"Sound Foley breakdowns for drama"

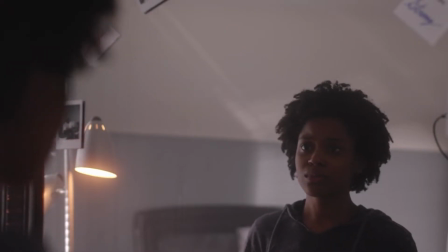[0:02]
Hey, what's going on, guys? It is me, Fred, and today I'm here to bring you another episode
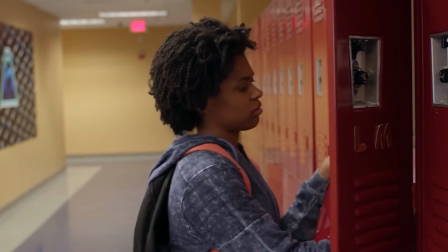[0:08]
featuring a movie called The Letter, which was created by Jayla Mosley.
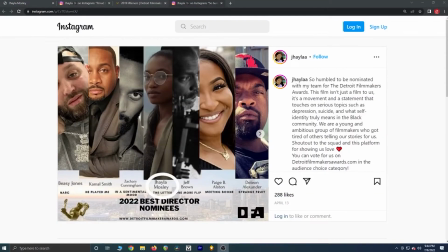[0:13]
She, at the time of this date, has been nominated for Best Director.
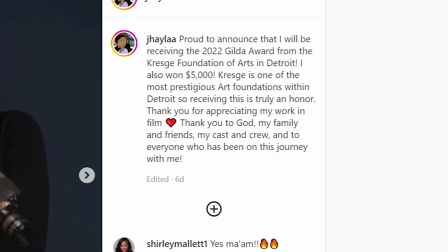[0:17]
And this movie has already won, I think, a couple other awards at this time of filming.
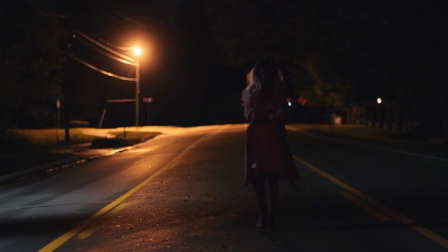[0:24]
And it was an exciting film to work on.
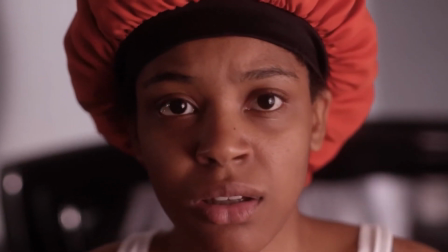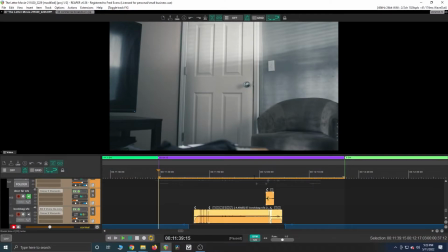[0:35]
So for this particular video, we're just focusing on a particular scene that had no dialogue, and it was all 100% Foley. So let's play that back.
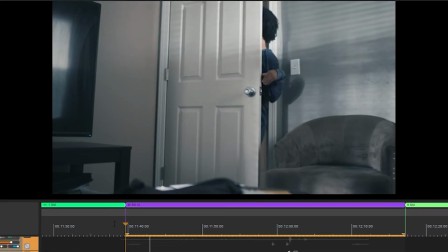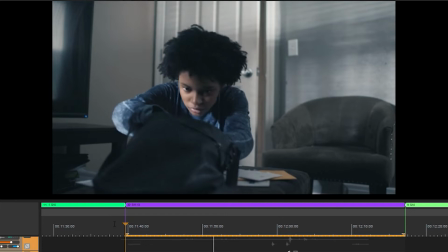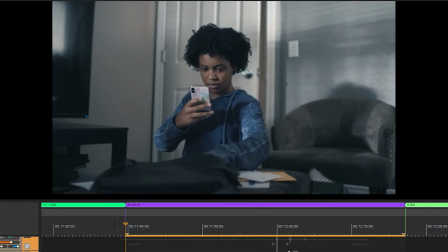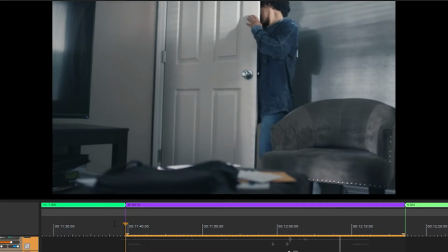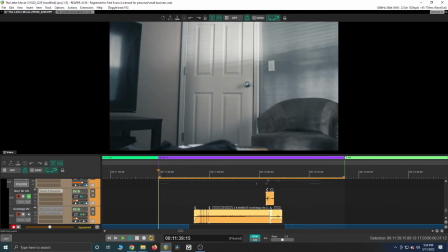[1:20]
So I want to first say that Brittany is such an amazing actress. She did her thing.
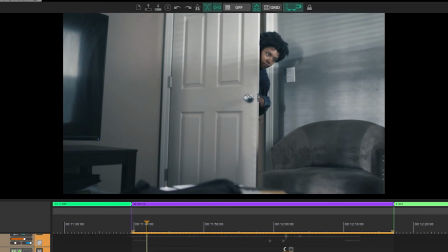[1:24]
Even in this scene, it just tells a lot without saying a single word. And on set, since there wasn't no original audio used,
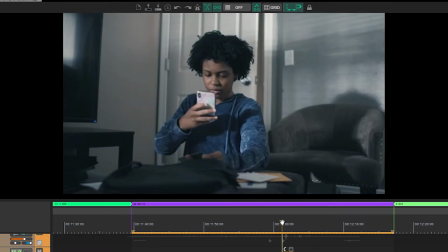[1:34]
I can't remember if somebody cued her when the door slammed. Maybe somebody said door and her head just kind of like turned back. Or I think she might have did that on her own, like just really well timed either way.
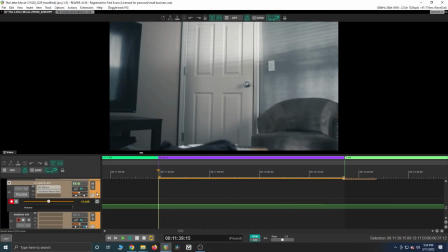[1:50]
To start, we're going to focus on layers, some of the layers that I've worked on.
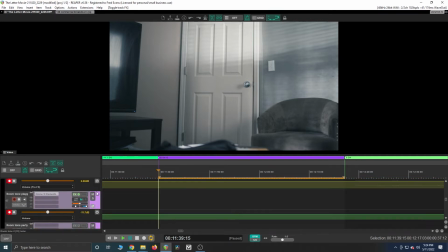[1:59]
And the biggest one that I usually like to focus on is the room tone.
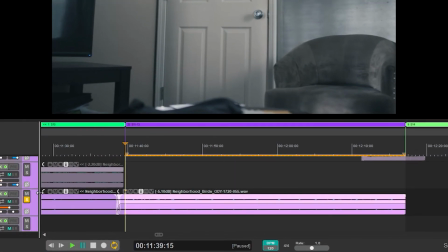[2:03]
Now, I don't necessarily record too much room tone on my own if I know I'm going to be doing post audio. I like to replace a lot of my room tones with room ambience because ambience really tells a story.
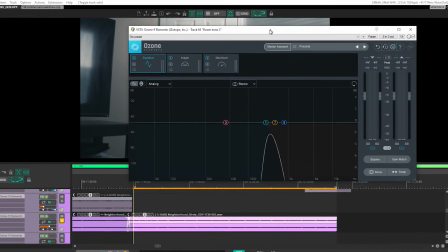[2:17]
So for this particular room ambience, I had some neighborhood bird sound effects that I found,
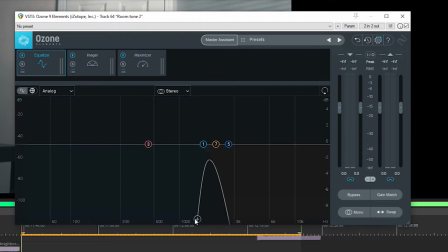[2:24]
and I really just mutilated the crap out of it in EQ. As you can see, this is the entire spectrum. But when I turn it off, you can hear what it sounds like originally.
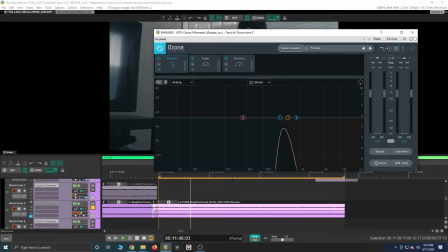[2:39]
So it's just a ton of birds. It's like a nice suburban day somewhere out in the neighborhood. And I used this EQ to really just notch in.
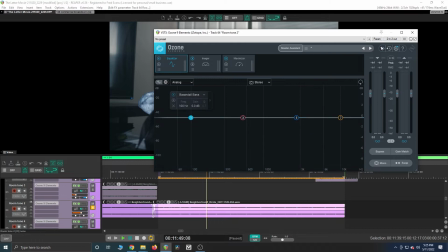[2:52]
Instead of using this full spectrum, I just really, really notched in because I just wanted those birds.
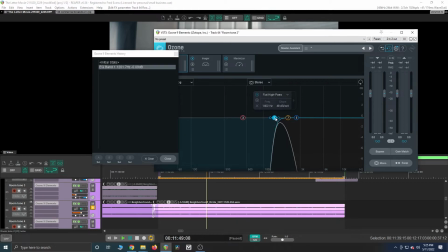[3:00]
I didn't care too much about the wind noise or anything else that came with the sound effects. I just wanted to extract the birds. And you can sort of hear just those birds like just peeking through the mix.
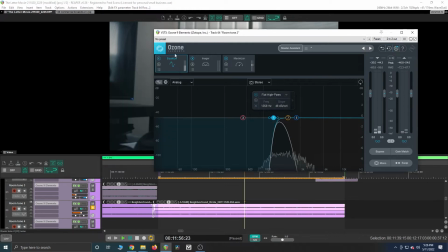[3:16]
And the reason why I chose that is because we're looking at the scene inside of a house
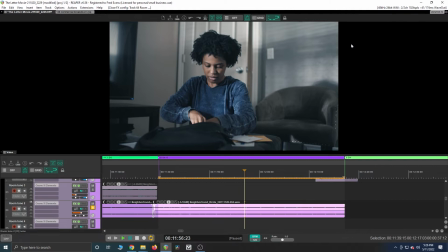[3:22]
and the windows are just muffling that bird sounds. So it wouldn't sound realistic if I used the original sound effects because it would sound like she's outside, and that's not very immersive. So that's how I used that effect.
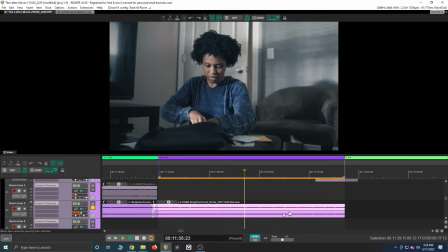[3:39]
And this was kind of the beginning stages of creating every other Foley, is having that room ambience, just giving me that atmosphere so I can start.
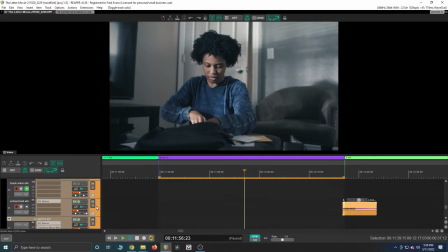[3:51]
Once I felt like I was happy with the atmosphere, then I went down to some of the sound effects, which got real heavy.
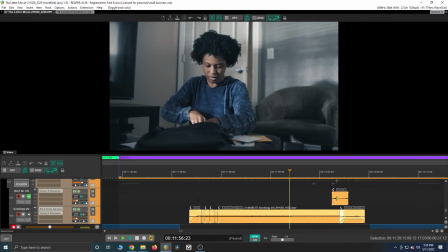[3:57]
And all of these Foleys were recorded by me.
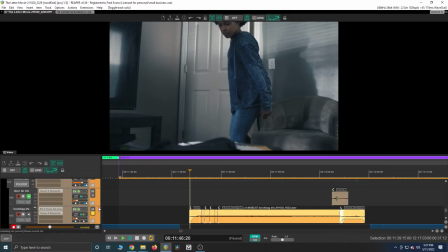[4:02]
So when we start with the book bag, I actually had to take a bag and kind of just
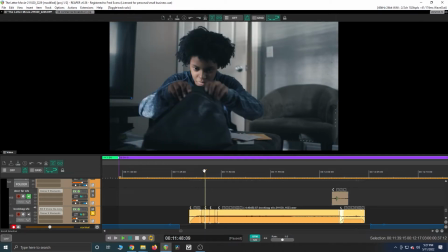[4:09]
time Brittany's movements with my movements, and it took me a couple takes. So let's listen.
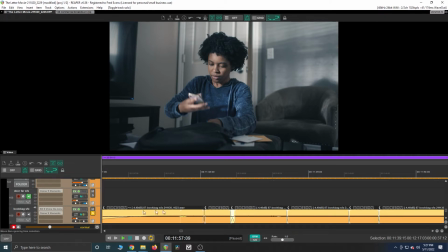[4:25]
And you can see in some of these clips, I actually had to, if I can scroll down a little, I actually had to
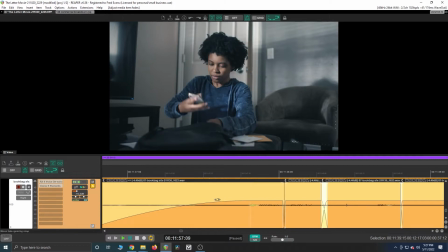[4:34]
do some pitching and some crossfading. I think a few of these I had to really change some of the pitch, but for the most part, I chopped them up just to get that timing correct.
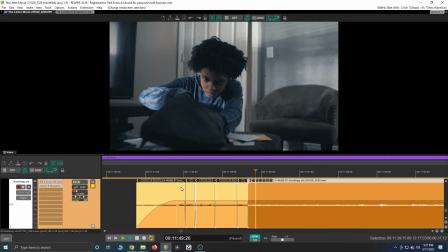[4:47]
So it wasn't like one whole take where I just nailed it, as I had to really chop this up and follow some of her movements.
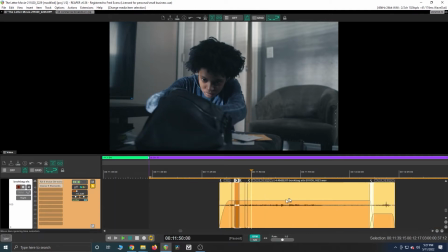[4:59]
And, it took quite a few chops, but this is actually one of my better this is, timings in Foley.
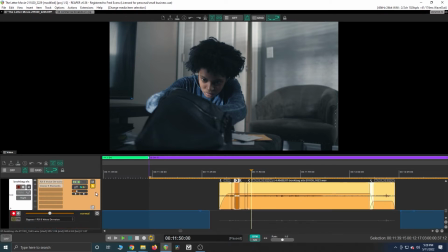[5:06]
And I'm not ashamed to say that, I don't always nail it. So I was very happy with that. And once I finished that layer, then I started focusing on everything else, like thinking about like her feet movement.
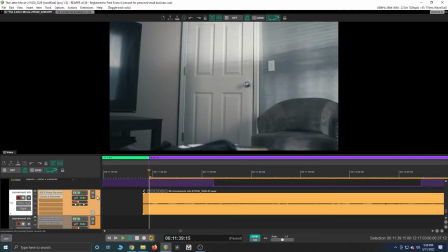[5:21]
And when she starts, you can hear like the sort of pitter patter on the carpet.
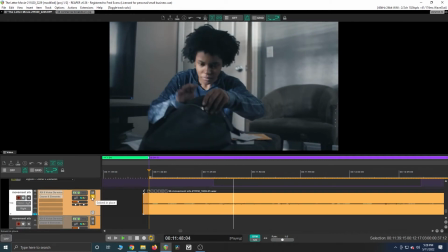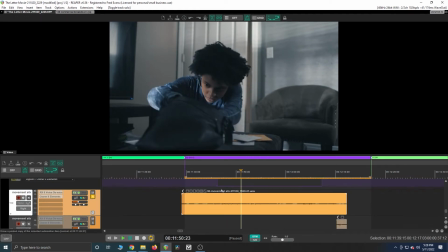[5:38]
And with these sound effects, I think I actually recorded this with a SM58. And I know that's probably not the ideal microphone for, Foley, but I don't have the most acoustically treated environment where I do a lot of my mixing.
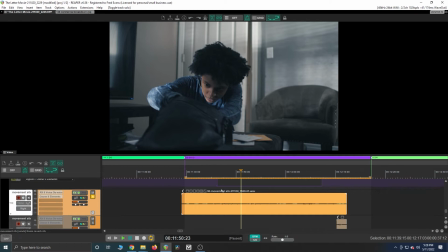[5:55]
So that SM58 really rejects a lot of that background sound and it just hones in on the sound that you're pointing the mic at. So those footsteps, they're really, really subtle, but they captured what I wanted.
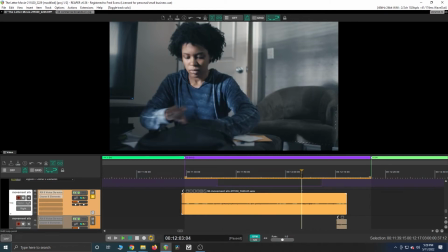[6:10]
And you can sort of hear the pitter patter when she gets up.
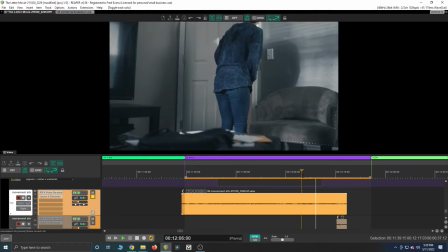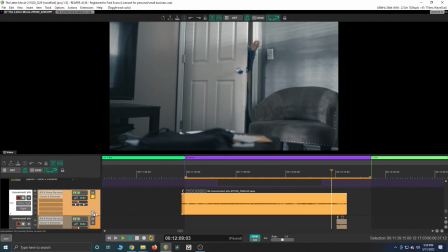[6:19]
And all of that fabric rubbing all over the place. That's what creates like the layers in between. That's the stuff that makes you say, oh, it sounds correct. I don't know why it sounds right, but it does.
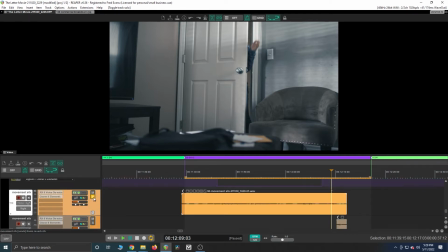[6:34]
Because when we get down to Foley like this, especially when there's no dialogue or no music, we're kind of reaching that uncanny valley of realism, and we're trying to get as many layers as we can to sort of
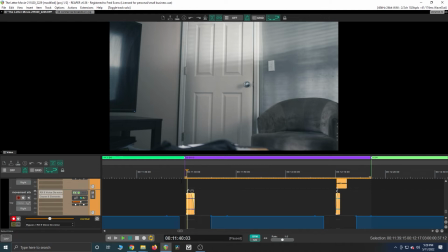[6:48]
ease the audience mind so they won't get thrown out of the immersion. So next up, I had a wood creak door.
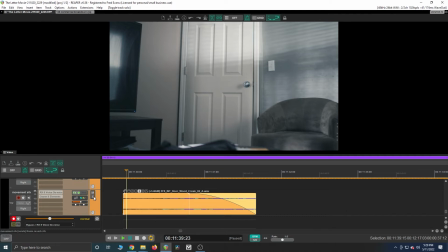[6:56]
That's for the door sound effect. And I just wanted something real simple because, again, she's sneaking in. So I just wanted to just make a nice little creak to let you know she's coming in.
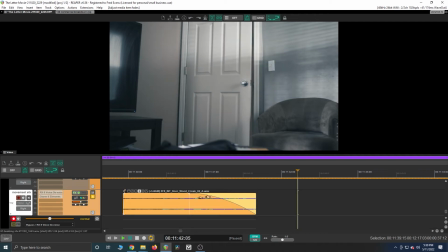[7:12]
And I did a simple fade out because I think this sound effect is actually really long.
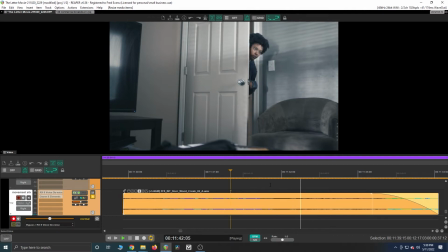[7:17]
So, and that was a little too long for what I want.
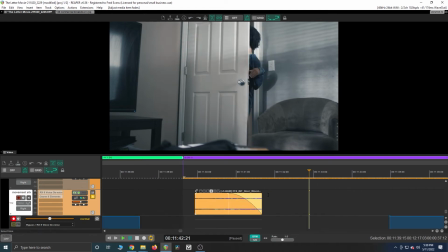[7:21]
So I just simply kind of just faded it out right here. And it's one of those out of sight, out of mind situations.
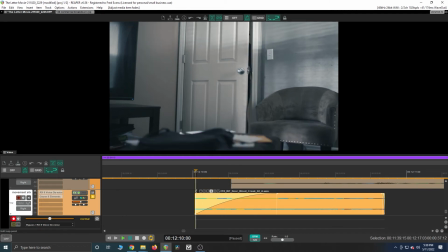[7:28]
And then I had another wooden creak, but a different kind. And it sounds like, she was kind of in a hurry, but she still wanted to be sneaky.
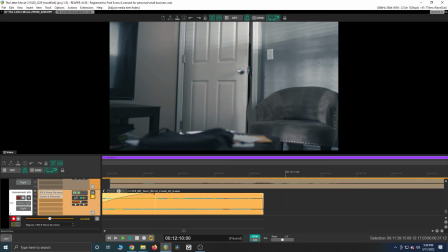[7:44]
So that's the actual creak, followed by the actual door sound, which happens here.
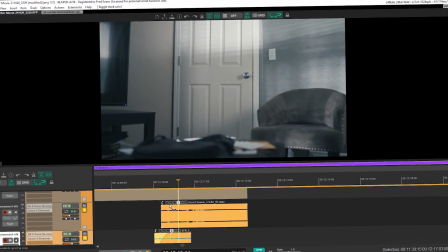[7:55]
And it ends right there. Usually when I'm searching for sound effects like door closes, I try to understand the door, figure out,
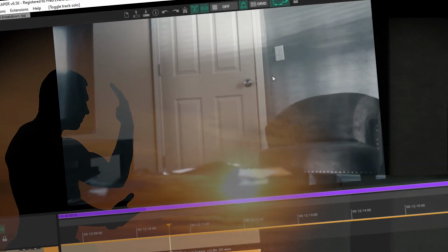[8:04]
how hollow should it sound? Should it be like a new doorknob? Should it be crunchy?